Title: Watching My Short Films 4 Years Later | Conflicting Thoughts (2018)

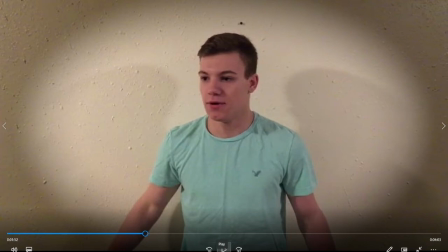1157s
I wanted to give the main character a neutral background, whereas the other personalities get their own kind of unique, like little things to represent them a little bit like locations um
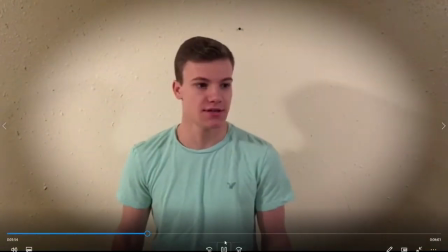1170s
where the hell am i yeah what is this place so this guy
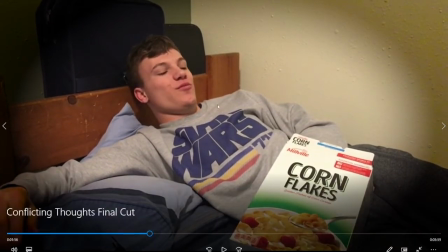1175s
uh is known as lazy he's the um the lazy
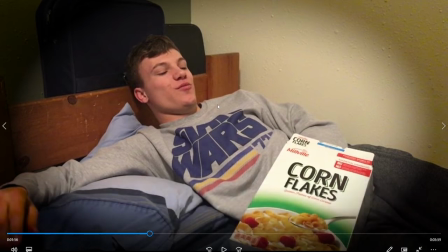1182s
side of his brain that's like kind of tells him to just sit back and relax you know when he's procrastinating um so
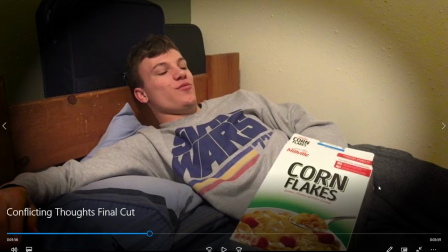1191s
i told him to wear just something that you would wear to lounge around in so he's wearing sweatpants and sweatshirt which I actually told him to get the the costumes so
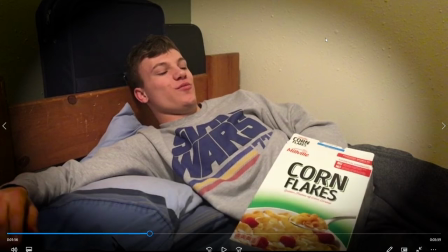1200s
he brought all the the costumes himself they were all his clothes that you know I just described kind of what generally I was looking for if he got all of them so I think he did generally did a good job at picking things out um again shot is framed decently well you can
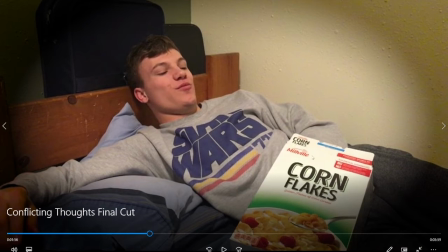1214s
see the cornflakes here um funny thing about that originally it was supposed to be in the script it said potato chips like a bag
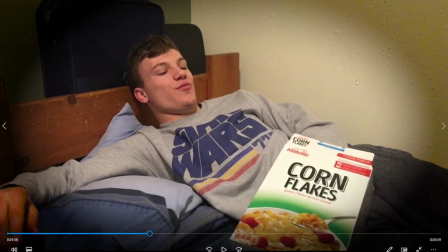1222s
of chips um we're at my house i'm i'm thinking well we probably have a bag of chips in my house i didn't even think to like make sure we did uh we go up to my kitchen and open like the cupboard and i'm like oh there's no chips and it's like uh well what else can we grab
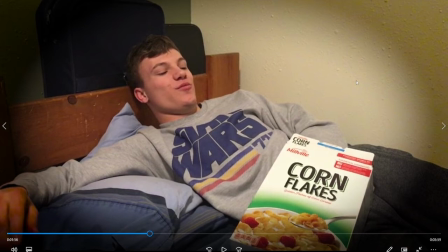1238s
and he sees a box of cornflakes and just like hey what about a box of cornflakes so that's what we went with um because why not so yeah anyways continue
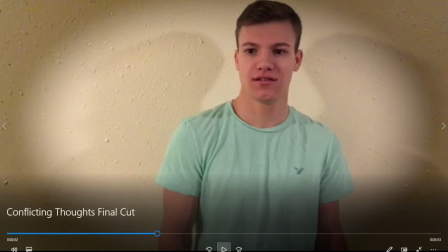1257s
so yeah so i think generally it's cut together decently well
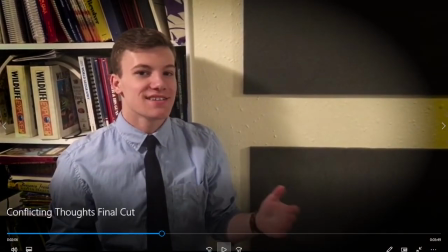1266s
i don't know if i really have a lot to say about this section um um yeah let me
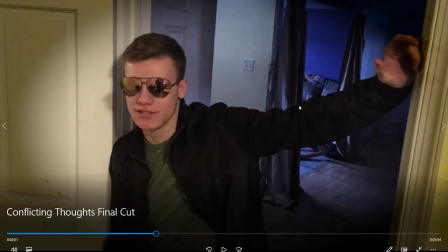1271s
go let me go back to this guy so this guy is um the he's known as social um
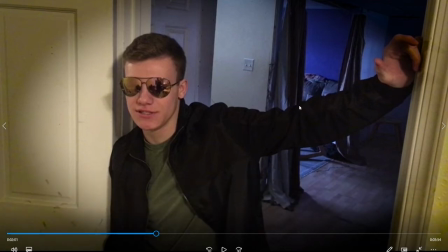1277s
in the script uh he is the personality that you know is is all about like yeah you know instead of doing instead of you know when you're procrastinating he wants you to get out there and live a little and meet people and have fun um so i think again his costume reflects that
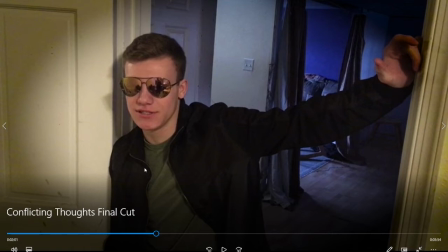1295s
pretty well he looks like he's like ready to roll out on the town you know um and i had him standing so i decided to have everything in one
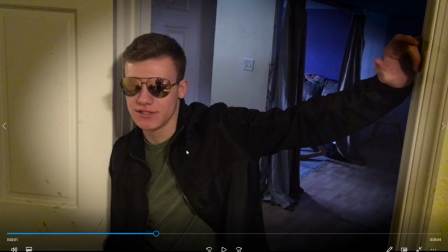1304s
room um and i had him standing at the door uh to signify that he's like ready to leave um at any given moment so
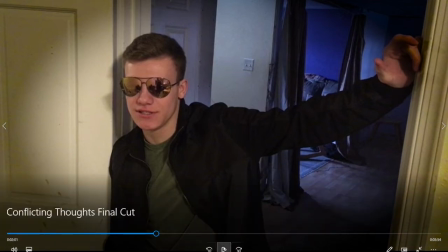1313s
this is the door in that room um so yeah again i think the
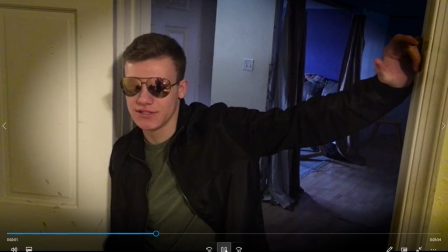1318s
shots are generally framed well um i another another thing to point out too is in this section, I didn't do any color grading, uh, like I did in the first section and in the final section. Um, and I, you know, I, I definitely could do something.
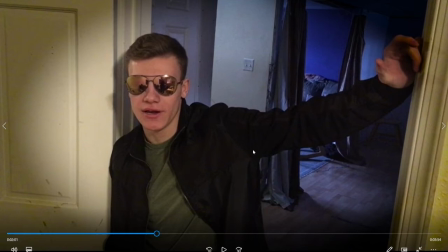1336s
I feel like it could be cool to do some sort of like color grading or something visually to add to the like dreamlike quality of it, maybe.
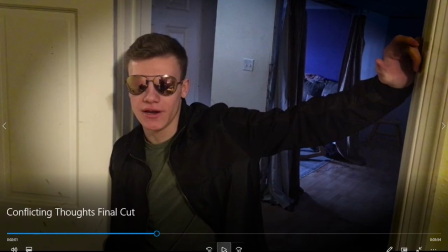1343s
But, um, you know, that's just an interesting thought I I'm having right now.
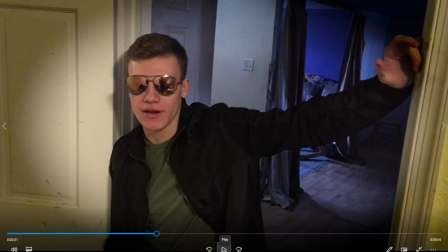1348s
But I really liked the idea of just having the same person play all these personalities, which I think turned out really well. I actually really like how that side of it turned out. Generally, these shots are framed decently.
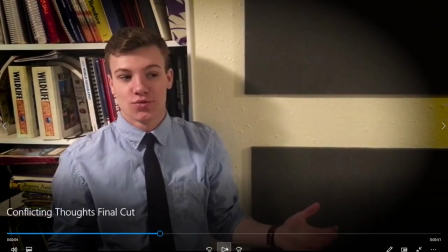1363s
They're all handheld, I think, which is weird. I don't know why I did that. I think this is framed really well. This guy is known as Driven.
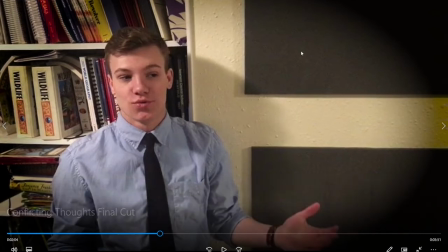1374s
That is the personality's name in the script.